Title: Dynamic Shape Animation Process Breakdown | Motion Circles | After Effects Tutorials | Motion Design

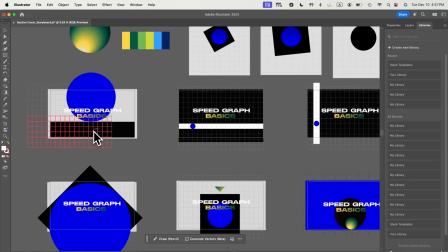4:07 And then we have our color palette here. And since it's an opener and it's got a title on the cover
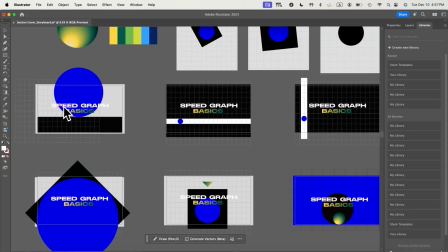4:15 of my animation so i need to leave the main space in the center for the title of my cover so i need to build my storyboard based around this main title in the center i really like the grid so i'm putting in a grid in the background of these storyboards
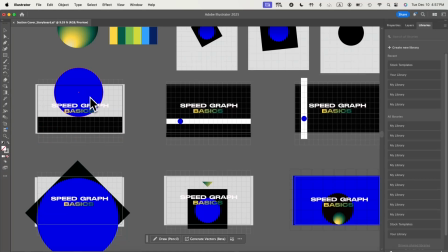4:34 and then i'm using a simple shape animation based on this reference
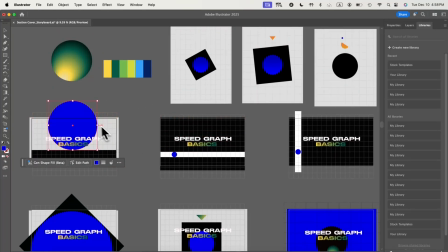4:38 here i'm gonna have a circle just gonna slide in from a slope or sliding down and then it's going to be scratched down into this little circle and then it's going to turn the entire scene to the right and then the circle is going to drop and
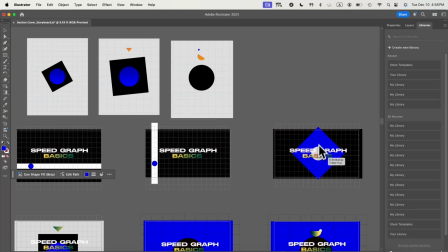4:53 once the circle drop it's going to come here inside this square just like this in here
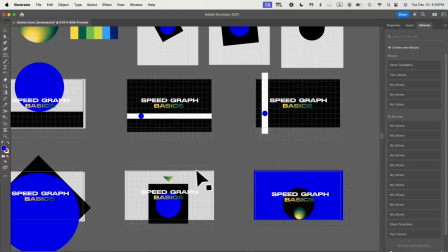4:57 and after it's coming inside the square it's going to increase
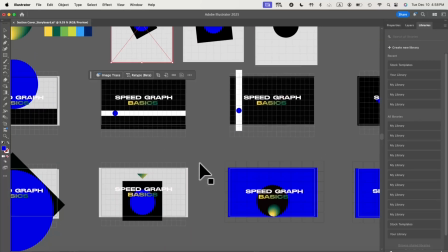5:02 the size enlarge the size to reveal the background being a
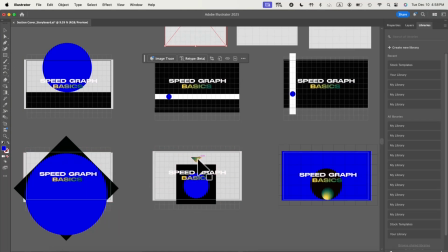5:07 different color and then everything's going to shrink down we're going to have a triangle drop down into the
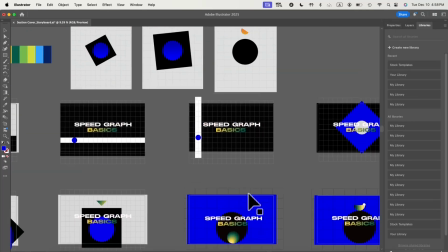5:11 center shape here and then once the triangle drop it's
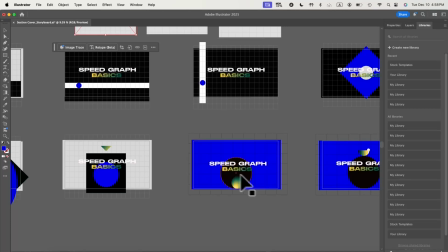5:16 going to become a circle in the black circle we're going to change entire color of the scene to blue and then this circle is going
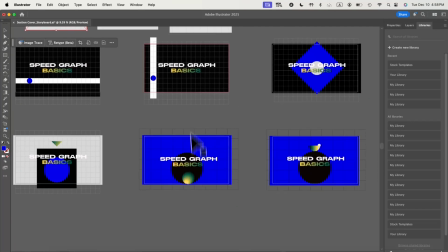5:25 to just bounce a little bit inside this medium circle and then it's going to shoot up once they shoot up it's going to become this last thing here
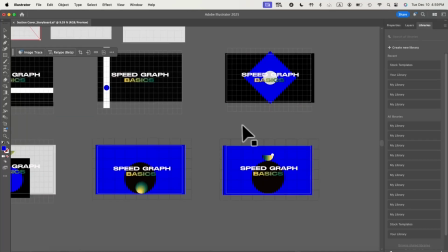5:34 where you see a little half circle and then there's a little dots is going to drop on top of this half circle here.
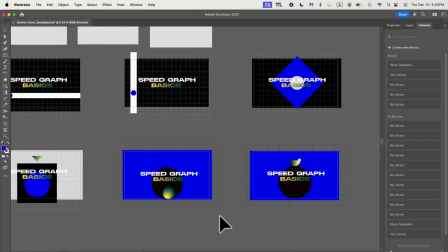5:42 So that's going to be my last scene. It's going to be a short and very minimal animation.
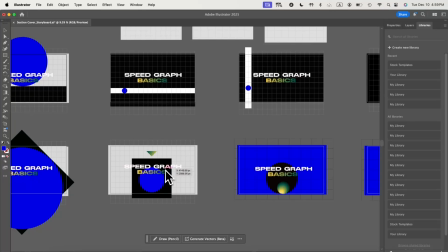5:46 I want to focus on the cover, the message in my opener, which is the cover of the section of my courses. And each section is going to have a different title.
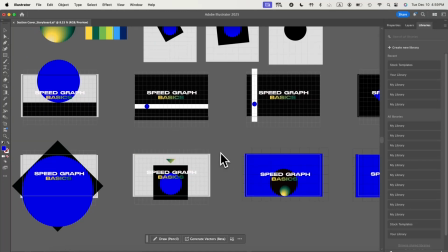5:58 So in terms of animation, I want it to be neat, minimal, geographic, something like that.
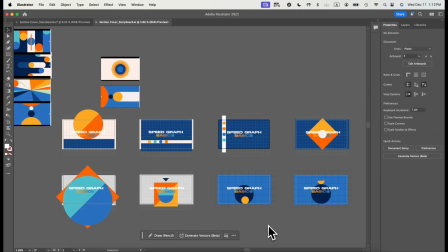6:05 So this is basically my storyboard. I also wanted to test some other color palettes other than the previous one we did.
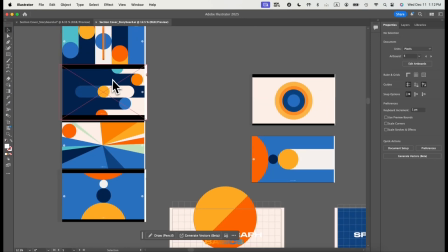6:11 This is a great example I found from the internet with really bright colors. I really like this vibrant color palette.
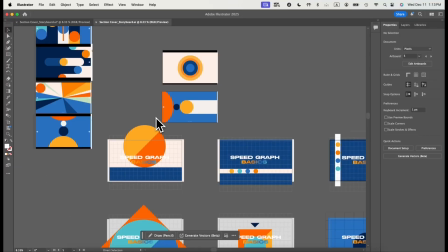6:18 So I'm trying to apply this color onto my storyboard and this is what I get.
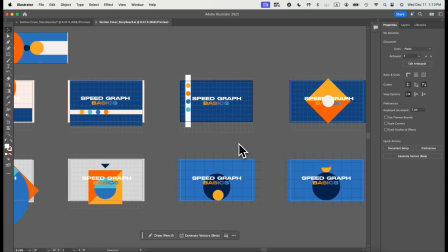6:23 And it's going to have a different vibe, a different feel to the whole scene.
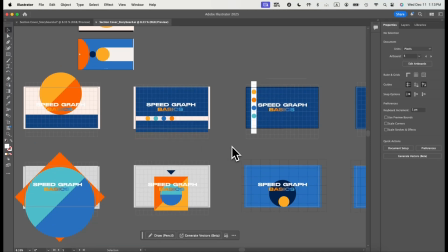6:28 Depends on how you like it. You can change the color you want and it's going to give you a complete different feel to your animation. Now that we have the storyboard that we need, we'll go to After Effects to start animating. All right, now it's time to animate.
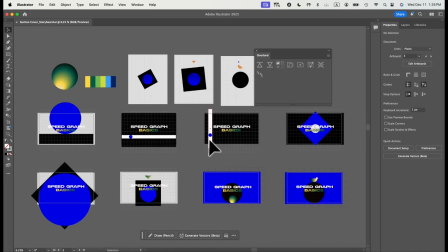6:42 We're going to use the same storyboard that we made in the previous session and then start animating.
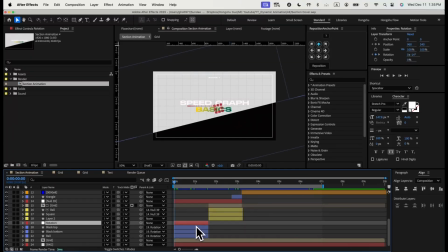6:47 Let's take a look at what we did in terms of animation. So over here, all these four layers are going to be my first scene.
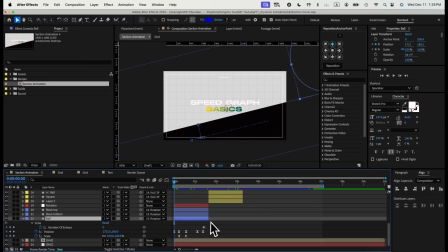6:53 And if I zoom in here, you can see we have a ball animation that's sliding from one side and then sliding down.
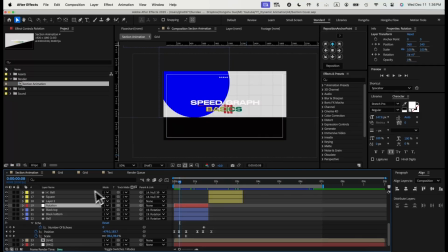7:02 And we're using a null object to control the rotation of the ball and the ground. So if I hit U, you can see there's a rotation animation that's going on. And then we're going to change the slope gradually while the ball is going down.
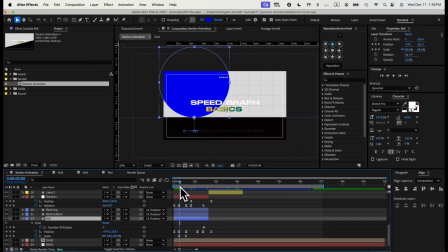7:17 And we have a position changes on the ball shooting from right to left. And once the ball hits the spot here, it's going to scale down in sizes.
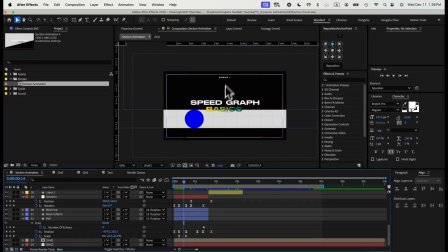7:25 And while the ball scales down in sizes, we're going to show the black panel from the top. and this is going to be my animation of the first scene here.
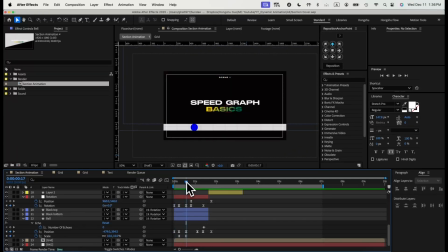7:35 It's pretty simple and straightforward. And once we have the second scene here, we're just going to use the same rotation null to control the rotation of the whole thing and then do a slight rotation over here. This is going to be an anticipation. I'm going to change everything to the right, so I'm going to anticipate to the left and then go forward a couple frames,
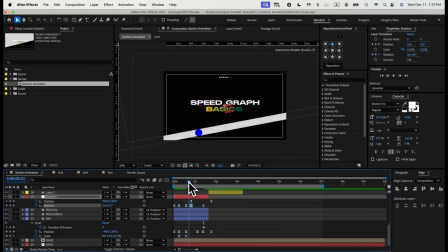7:55 change everything to 90 degrees up so that my ball is not changing in position right now, But once everything changed 90 degrees, my ball is going to drop from the top. As you can see here, the position of the ball layer, starting from this point, we're going to have the ball drop.
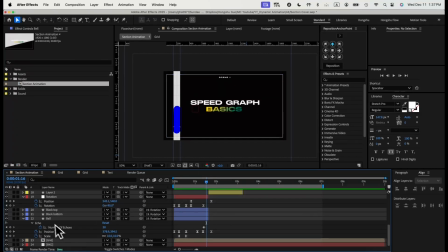8:11 And then you can see there's a smear effect. That's actually what we did with the echo effect.